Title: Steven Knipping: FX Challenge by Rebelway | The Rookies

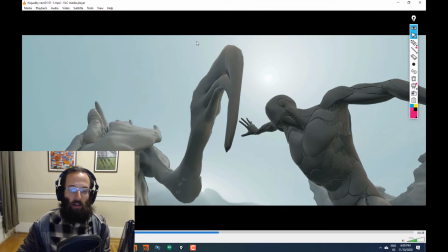249s
Maybe he's mostly just regular monster, but he has like regenerating ice hook hands.
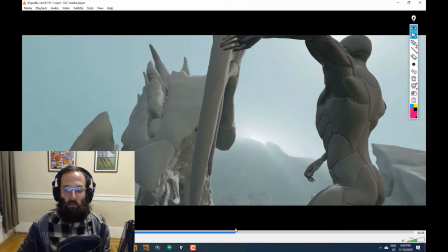255s
So boom, it shatters. And that's why he like backs away a little bit, because now the thing he was holding back broke.
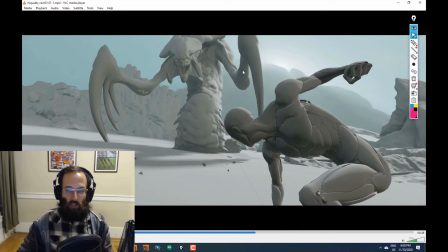263s
So the ice shattered, and then maybe it's just a stub of an arm here, but now the like ice arm is like regenerating or something.
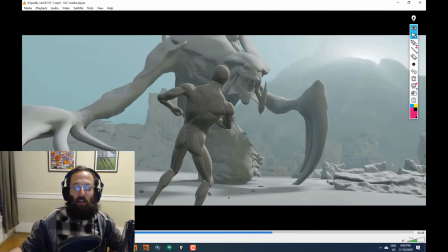273s
We're just getting all of this for free because we started from an interesting premise. We didn't try to shoehorn, like, this is the effect I want to do, into it. We started from, this is an ice guy and this is a fire guy, and what would happen?
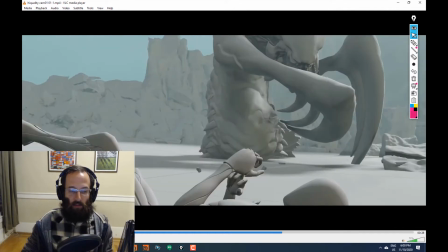288s
What would happen? And then letting that dictate what happens. In the normal world, this guy hits the ground.
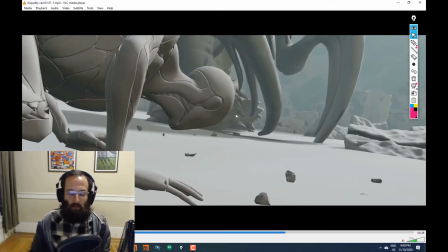296s
What do we get from that? A dust kick, meaning we get a puff of dust. A dust kick is an important skill. You should be able to do that. It's going to come up a lot in the industry.
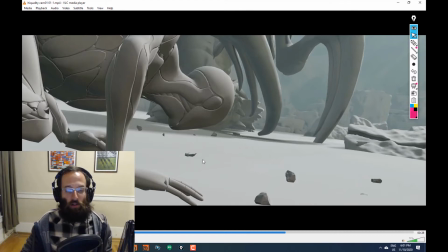308s
However, is that interesting right now in this competition? Or would it be more interesting that this guy's fire, he touches the ground, steam comes up. Maybe the ice cracks the way an ice cube cracks when it gets warmer. Now that tells the story of this guy's in danger.
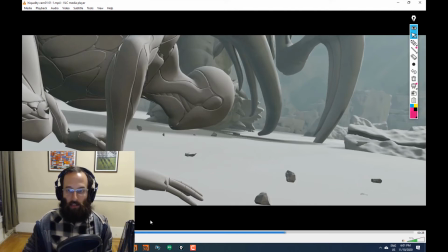324s
He's a fire dude, right? Maybe now that his whole body contacted the ground, it weakened the ice here.
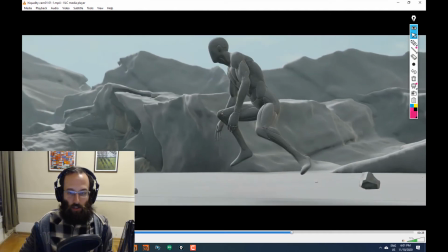332s
What happens when the ice breaks and he falls in? It gets extinguished like a match. So it's stuff like that.
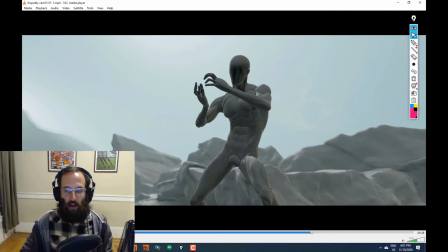338s
A dust kick is a dust kick, but a cracking ice like an ice cube effect is, and that's not like a major effect, that's like a secondary effect, but it's like maybe more interesting overall.
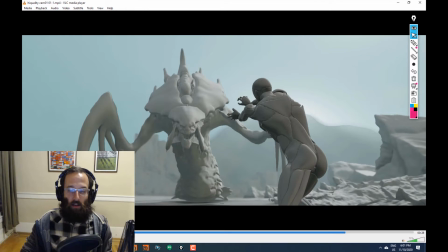351s
So, and it goes on like that.
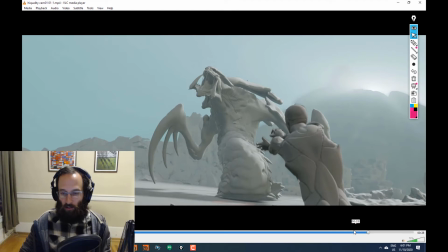355s
All these things are left to our imagination, of course, and we can interpret them through the lens of this story that we came up for them. These guys could be, forget fire and ice, this could be a being of pure light.
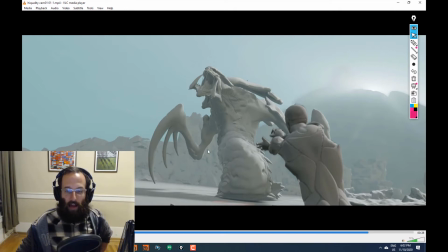369s
This could be a being of shadow that has maybe real claws, like physical claws, but they kind of float around in this, like, remember the smoke monster kind of thing? Maybe all these like hard physical scary bits are all real and hard,
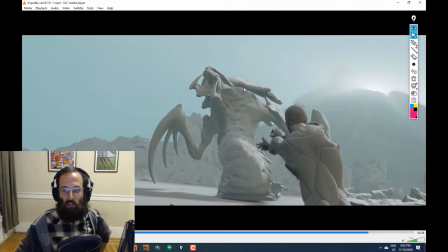386s
but everything else is black smoke or like a purplish smoke that kind of is kind of like a color wave almost of representing darkness. So this light is like piercing the smoke and is dissipating it or something.
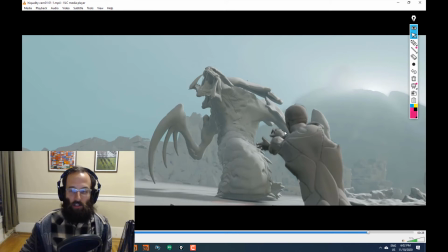403s
And that's because of the relationship of lightness and darkness, and not just a yellow beam of energy that is impacting it and is setting sparks away.
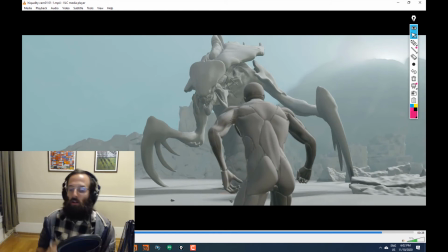413s
There's so many things you can do. And I would say overall, it doesn't even need to be elemental opposites. It doesn't have to be fire and ice or lightness and darkness. It could ultimately still just be a regular monster and a regular dude,
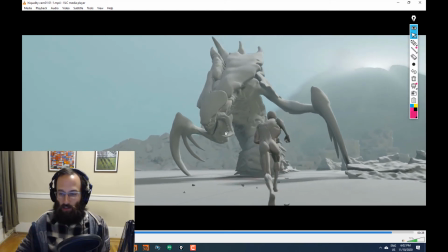428s
but the visual language should still maybe tell that kind of story. Where you have, it's kind of like the Scarlet Witch. I probably should have had visual examples prepared, but sorry. If you think of the Scarlet Witch in the Avengers movies, like all of her magic looks a certain way.
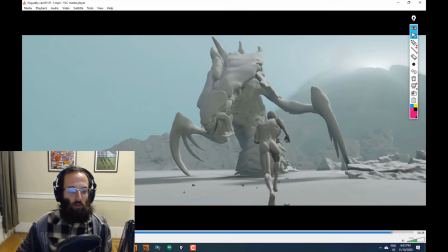446s
It's this kind of mysteriously curly, red, like blood kind of red stuff.
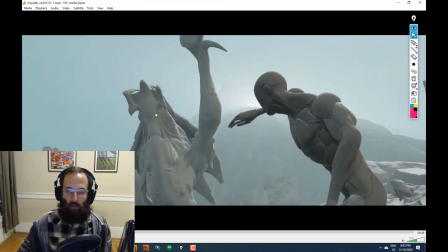454s
That hopefully would contrast with the enemy's thing.
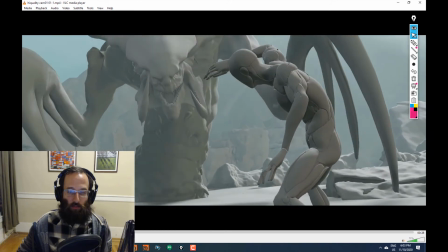461s
I mean, I guess his could just be that he's just brute strength and he's not doing that much magic,
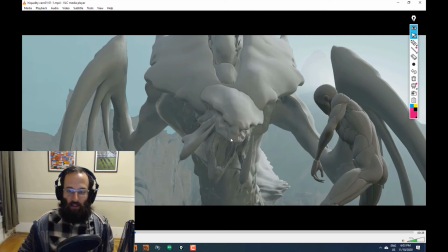467s
but you probably will end up maybe doing something with his eyes or something with his mouth. But that's the thing. That's the trap again.
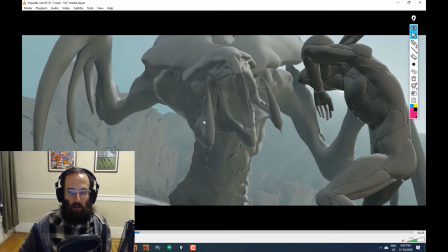475s
We don't want to just, his eyes are glowing or he's just regular, spittles are coming out.
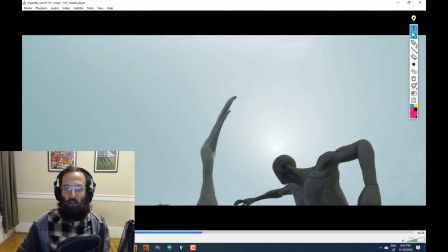482s
If it's just that, you have to know that you're going to be going up probably against other people that are doing that also.